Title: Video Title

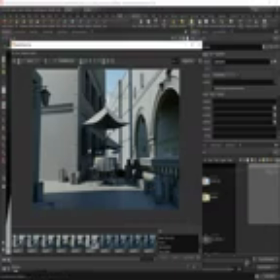20:33 So we need to sort of add like a light blocker sort of up by here above this main building to block the light from hitting here. So this should be the main thing that is being lit. And always remember that we're directing the eye, we're telling the eye where to look.
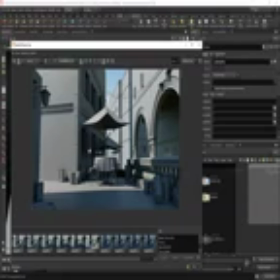20:51 If we light up everything in the scene, then we're sort of telling the viewer, look wherever you want. You know, we sort of want to guide the eye and direct the eye towards the table. So that's the main focus in the shot. And that's really important when you're lighting.
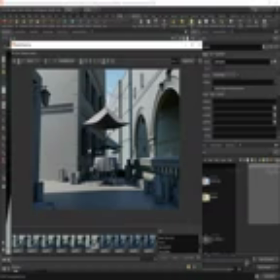21:09 Always consider your focal point and light based on your focal point. So just remember to guide the viewer's eye where you want them to look. That's a very important part of lighting professionally.
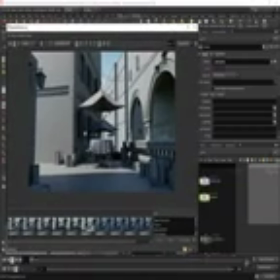21:27 It's thinking about that sort of in advance and not trying to light everything up. It's not always about adding insane amount of rim lights, but it is about focusing the attention on a certain asset. In this case, it's the canopy, it's the table,
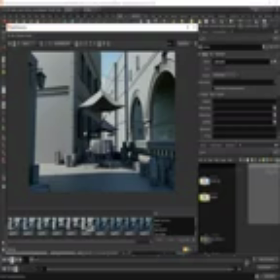21:47 and everything else is just sort of there as extra detail to fill the scene.
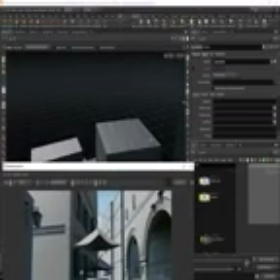21:57 So from this point, I made another box.
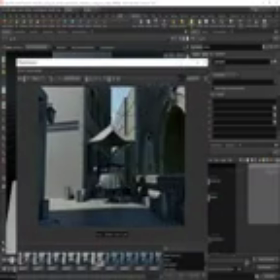22:04 So just a massive box like this. And this just blocks the light.
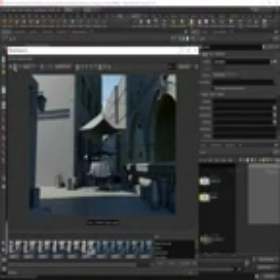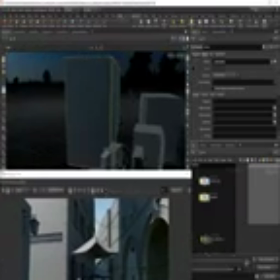22:16 So you can see it's a really, really big blocker here, which I put in.
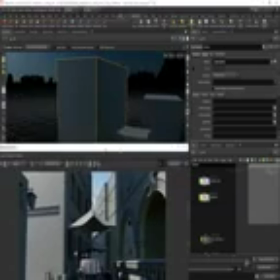22:23 And you can kind of see if we save that snapshot.
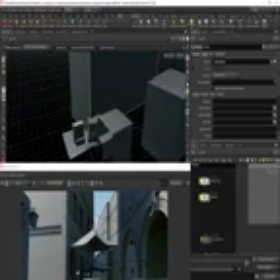22:29 Let's just move this box down just to see the effect. So you can see what's happening here.
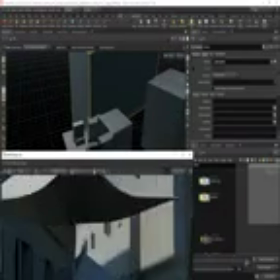22:35 And what I wanted in this case, I'm not sure why I thought like this,
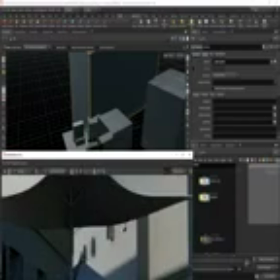22:40 but I sort of wanted the light to, or the shadow to go halfway cutting through these windows.
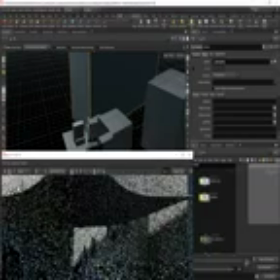22:47 I thought that looked kind of interesting, so I just basically shifted this up like this until I got it sort of halfway along there.
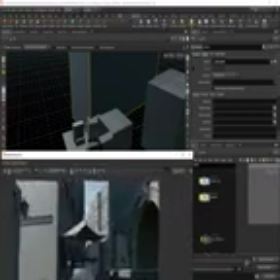22:54 I thought that looked really cool. I think based on the concept,
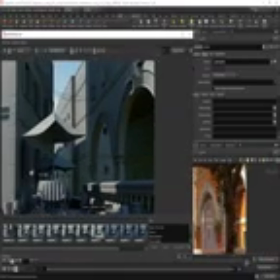23:02 there is light hitting here, which is right, but there's also this light hitting sort of in here, like this circular light, you know, which is being sort of,
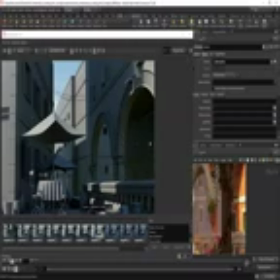23:14 you know, which is archway is sort of casting a shadow, and there's sort of like this section of light lighting up the back of this wall.
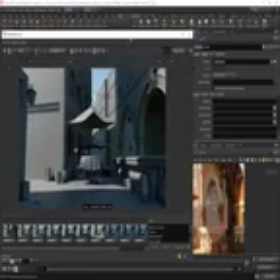23:22 But I decided not to put that in the end. I didn't want to fake it too much.
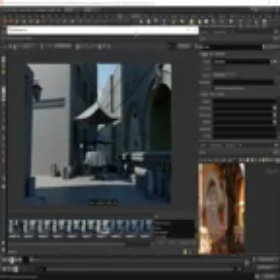23:27 I think, you know, I'm happy adding like shadows in and whatnot, but what I'm not happy doing is adding in like additional sunlights, because then things can start to look a little bit fake. And I think keeping things simpler is much better.
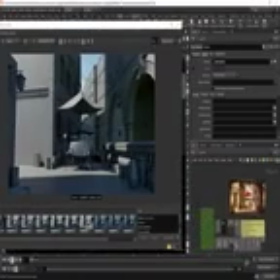23:48 Let's go back to this previous image.
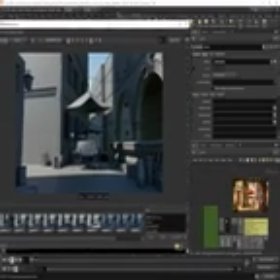23:54 Just want to see what I did there. Yeah, I think that's looking really cool. You can try shifting the box.
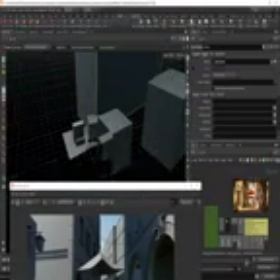24:03 You can try shifting it sideways more. See the effect it gives.
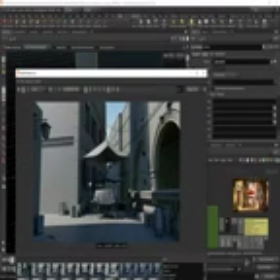24:06 So you can see here we've casting a shadow there, but then this kind of tells the viewer, hey, look at me in this area,
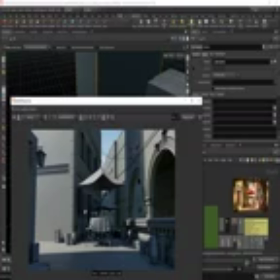24:14 and we don't really want that. We want to keep the focus here. So let's undo that. And there's sort of just a little bit of light picking out here, but not too much. So it's sort of on the edge of the frame.
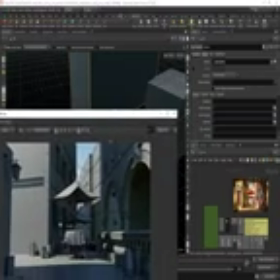24:27 You know, we don't want to draw attention to areas that we don't want the viewer to look at.
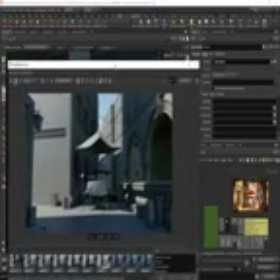24:33 So anyway, enough of me rambling on about directing the viewer's eye. Let's have a mess around with the color now.